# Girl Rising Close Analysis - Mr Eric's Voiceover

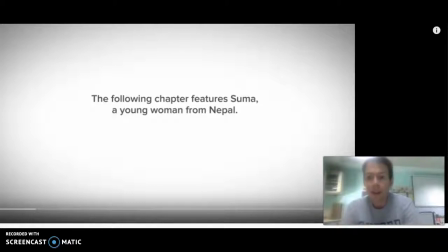0:00 All right, we'll try this for the third time. My chance to model the thought process of analyzing a video clip from the documentary film. One thing to note is that Girl Rising, each chapter is a part of a whole,
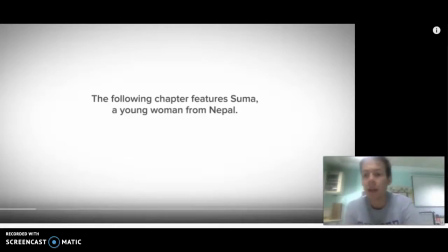0:17 and so there's a continued thread through the entire documentary film. Um, and that's important to note. The purpose of the film by Rich Robbins is to raise awareness, to inspire action,
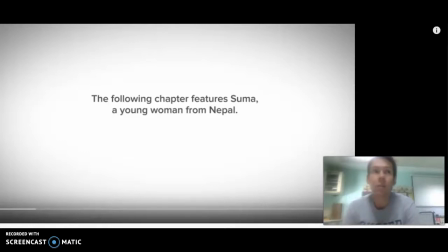0:34 and to build a sense of camaraderie and fellow feeling and pathos with the young women that are recorded. So I'm going to do things a little bit differently this time and skip through. So this will be about 5 to 10 minutes or so in total.
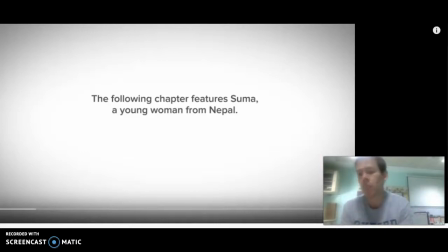0:53 Welcome to Mr. Eric's YouTube channel. So the film documentary starts off with captions, and that is unique to the YouTube setting.
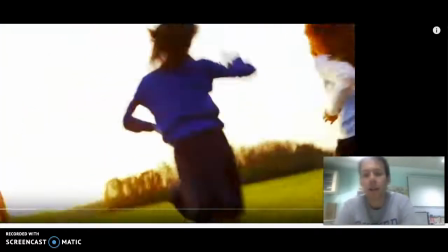1:10 But one of the things that you notice when you watch each chapter is that they start off with this symbolic,
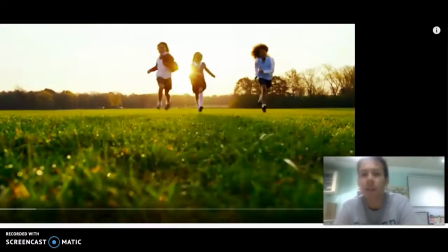1:19 metaphorical green field in some undetermined place,
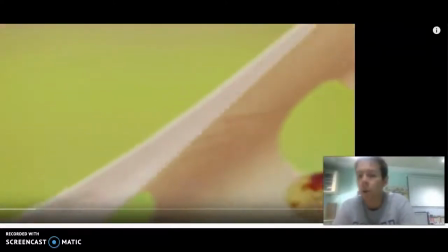1:22 with a series of young actors wearing school uniform and other outfits that are associated with school.
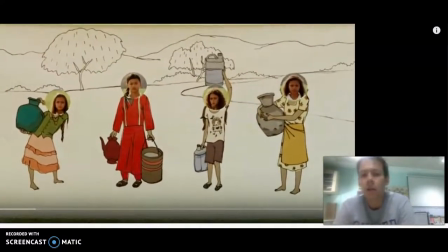1:29 And the director starts off with a series of props and
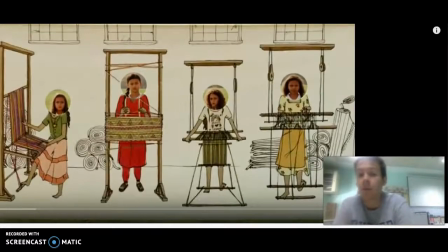1:35 special effects placed in the scene, which is an example of the mise en scene, to show that the young women in this green field,
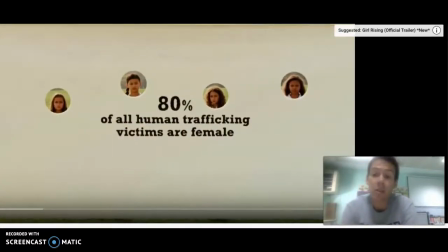1:44 which is likely to represent the Western, affluent, wealthy world,
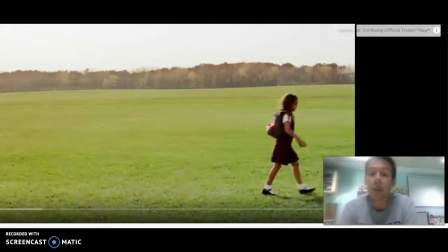1:48 are directly connected with the young women in the developing and less affluent world.
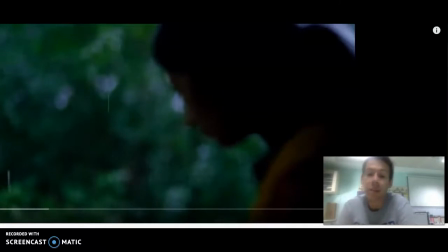1:54 So the green field is designed to build a sense of an appeal to logos with statistics and captions on the mise en scene.
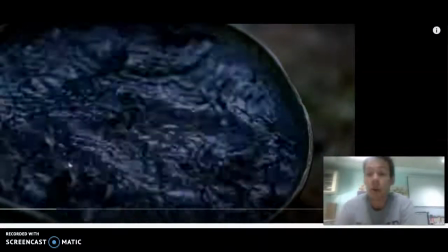2:03 It shifts gradually to the stories of the young women, and with this soft focus on extreme close-ups,
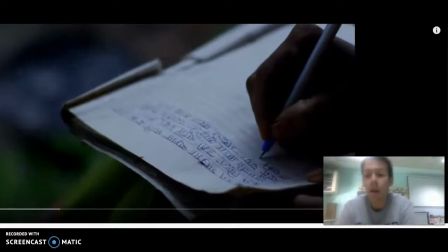2:11 the water, the rain, the writing, the young woman in profile.
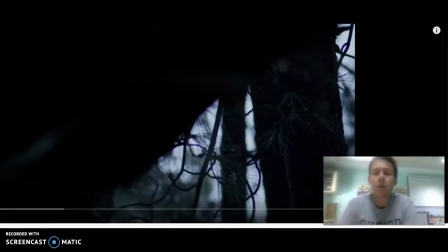2:16 And this is a direct shift to tell a story of a real human being in Nepal, Suna.
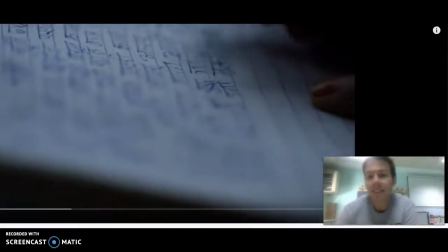2:23 And it's directly changing to make an appeal to pathos.
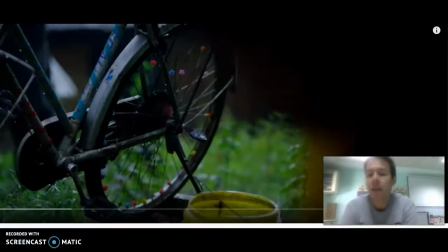2:29 We want to feel the emotional connection with this young woman.
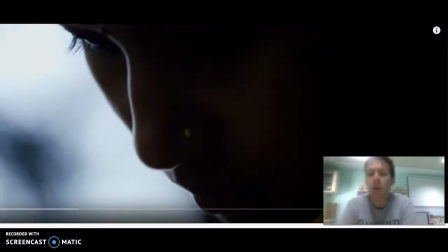2:34 This part of the story is interestingly told with the young woman as a young adult portraying herself,
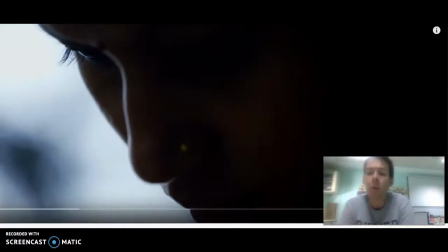2:42 with a poet from Nepal writing and narrating her story.
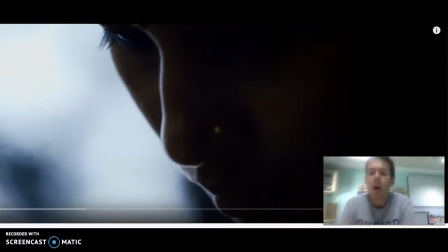2:48 On top of that,
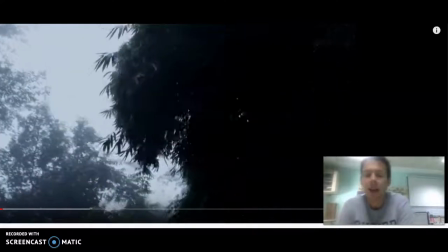2:51 we've got these lovely cinematic scenes of life in Nepal from this woman as a young adult.
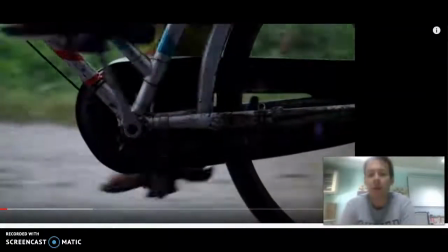2:57 And we've got this tracking shot with an extreme close-up on her that gives a sense of freedom,
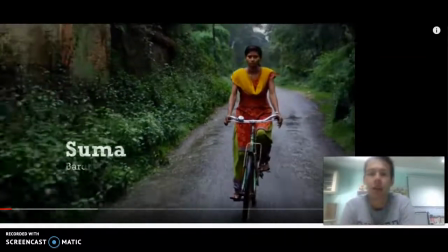3:04 that now life is better for her, that she can travel through Nepal, that she can live a normal life.
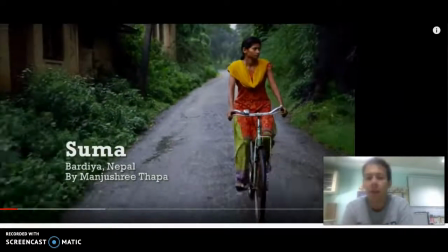3:12 But all at the same time, there's this second story taking place,
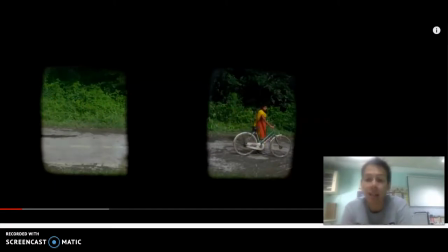3:18 which is a flashback to a young child acting as her in her past in these different locations,
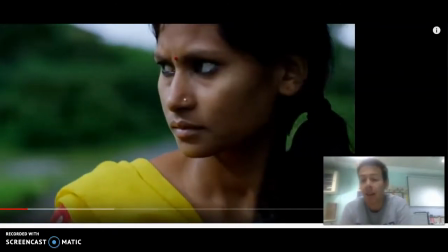3:27 which are the sets that the filmmaker chose to film this
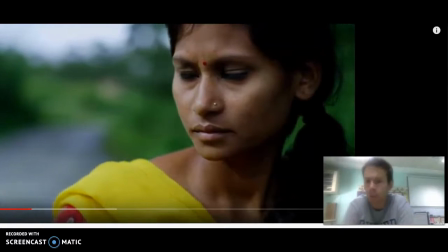3:33 footage on in Nepal. Not in a green field in England or America anymore.
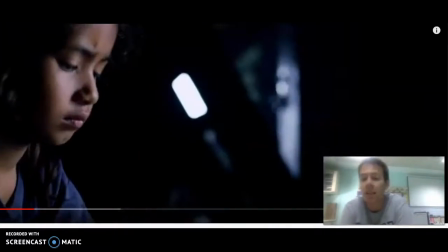3:37 We're on set in Nepal.
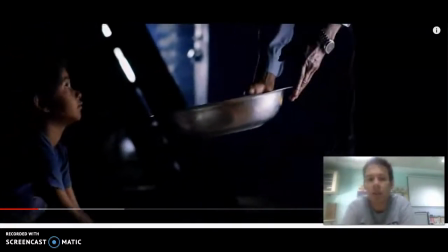3:40 And the extreme close-ups shift to telling the narrative of Suma's childhood in Nepal.
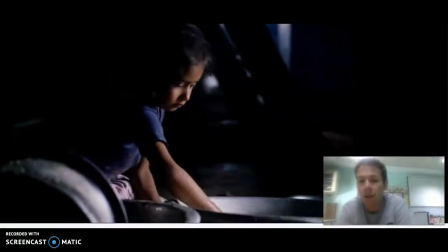3:48 I'm going to pause here to skip ahead so we can see another segment of this. So watch out and try to tell where I am sitting around the school.
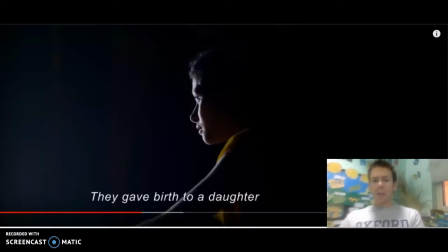3:58 All right, our film continues on with a bit of a shift.